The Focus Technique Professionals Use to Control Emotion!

A character walks into the frame, but we don't see their face. We're focused on the gun in their hand. That one choice changes the whole meaning of the scene. That's shot focus as storytelling. Focus isn't just about sharpness, it's about control and visual storytelling. By guiding the viewer's attention using focus, you shape how they understand the scene, where they emotionally connect, and what they remember. In this video, we'll explore how to use depth of field, selective focus, and timing, not just to make your shots look good, but to make them communicate your story. Welcome back to That Media Prof. Now, focus refers to the clarity of your subject in the frame, but more importantly, it tells the audience what to pay attention to. Focus tells the audience who or what matters in the shot. If the wrong thing is in focus, or if everything is in focus, the viewer has to work harder to figure out what they need to look at. That weakens your storytelling. So make it easy and make it intentional. Who or what is in focus is often who or what the story is about in that specific moment.
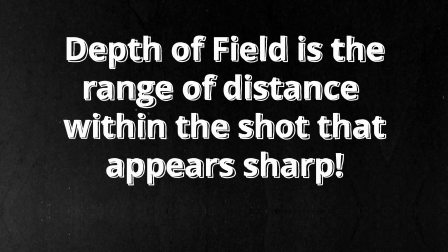[1:15]
Now, depth of field is the range of distance within the shot that appears acceptably sharp.
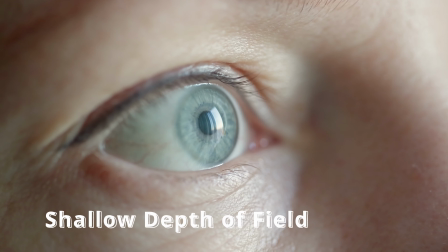[1:21]
Shallow depth of field means that only a small part of the image is in focus.
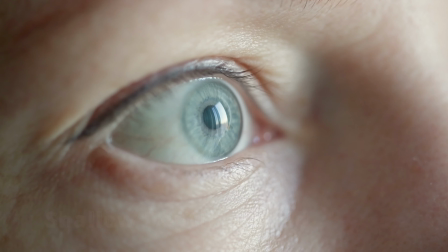[1:26]
It's great for isolating a subject and creating intimacy. Deep depth of field means that most or all of the shot is in focus.
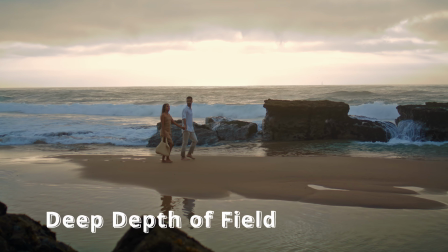[1:34]
It's great for group shots, environments, or scenes where everything is important. Now, three main factors control depth of field. The first one is aperture or f-stop.
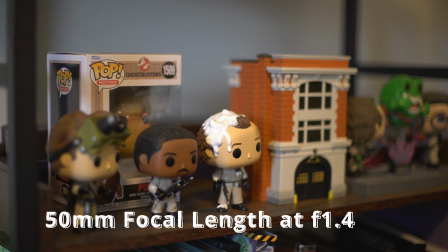[1:44]
A wide aperture like f1.8 or f2.8 creates a shallow depth of field.
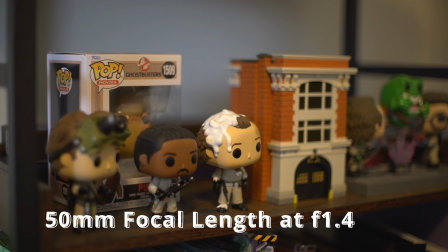[1:49]
That means less of the image is in focus, which helps isolate your subject and blur the background.
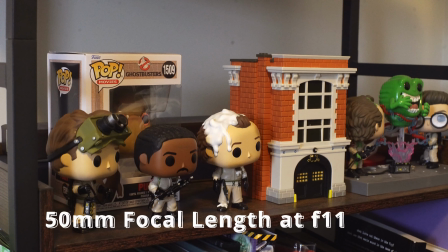[1:55]
A narrow aperture like f11 or f16 creates deep depth of field. More of the image appears sharp from the foreground to the background. The second one is focal length.
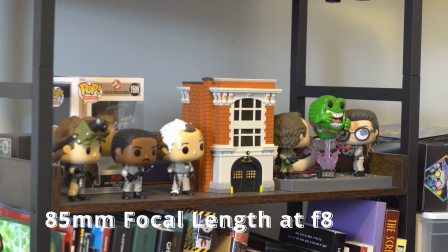[2:06]
Longer focal length lenses like 85mm or 135mm naturally compress space and reduce depth of field. Even with a moderate aperture, the background will blur more easily.
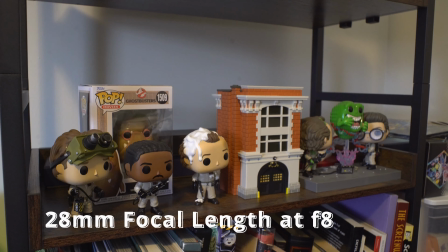[2:19]
Shorter lenses like 24mm or 35mm tend to produce deeper focus, especially when used at higher f-stops.
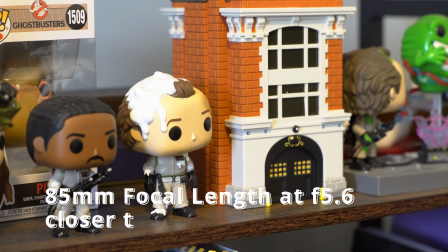[2:28]
The third one is distance from the subject. The closer your camera is to the subject, the shallower your depth of field becomes.
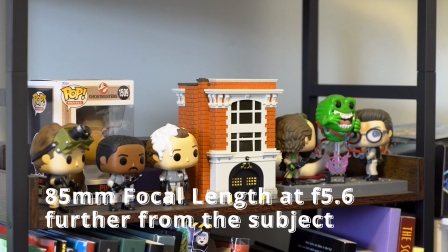[2:35]
Step back, even with the same lens and aperture, and more of your scene falls into focus. So how does this affect your storytelling?
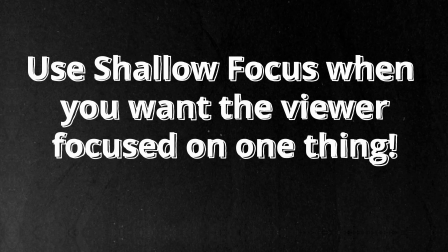[2:43]
You can use shallow focus when you want the viewer locked onto one thing, a character's emotion, a key object, a moment of intimacy perhaps. It reflects subjectivity. It shows us what the character is focused on or what we should be focused on as the audience.
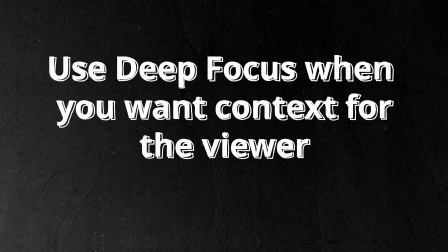[2:59]
You can use deep focus when you want context, when multiple elements in the frame are important. A character and the world around them perhaps, or two characters on opposite ends of the room, both emotionally and physically distant. Deep focus invites the audience to explore. Both are powerful tools. Both carry meaning. The key isn't which one you choose, it's why you choose it. Being intentional with your choice is important. So here are some ways that you can use focus for storytelling.
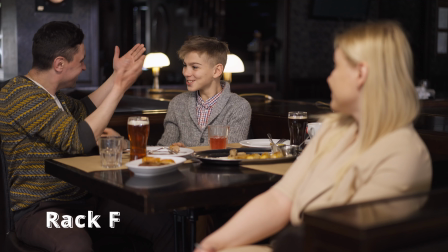[3:30]
The first one is a rack focus, and this is where you shift focus from one subject to another mid-shot.
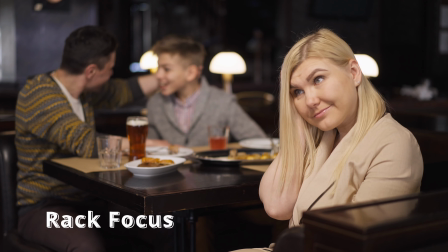[3:36]
It draws attention, reveals surprise, or redirects the viewer's thinking. Focus pulling, on the other hand, keeps a moving subject sharp as they shift position.
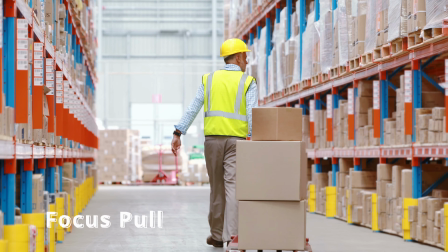[3:46]
It requires precision, but it keeps the audience locked into that subject. And these fancy techniques are great, but they're not necessary. What matters most is clarity and intention. If everything is equally sharp and static, your audience can get overwhelmed. When you control focus, you guide their emotional attention and their intellectual journey.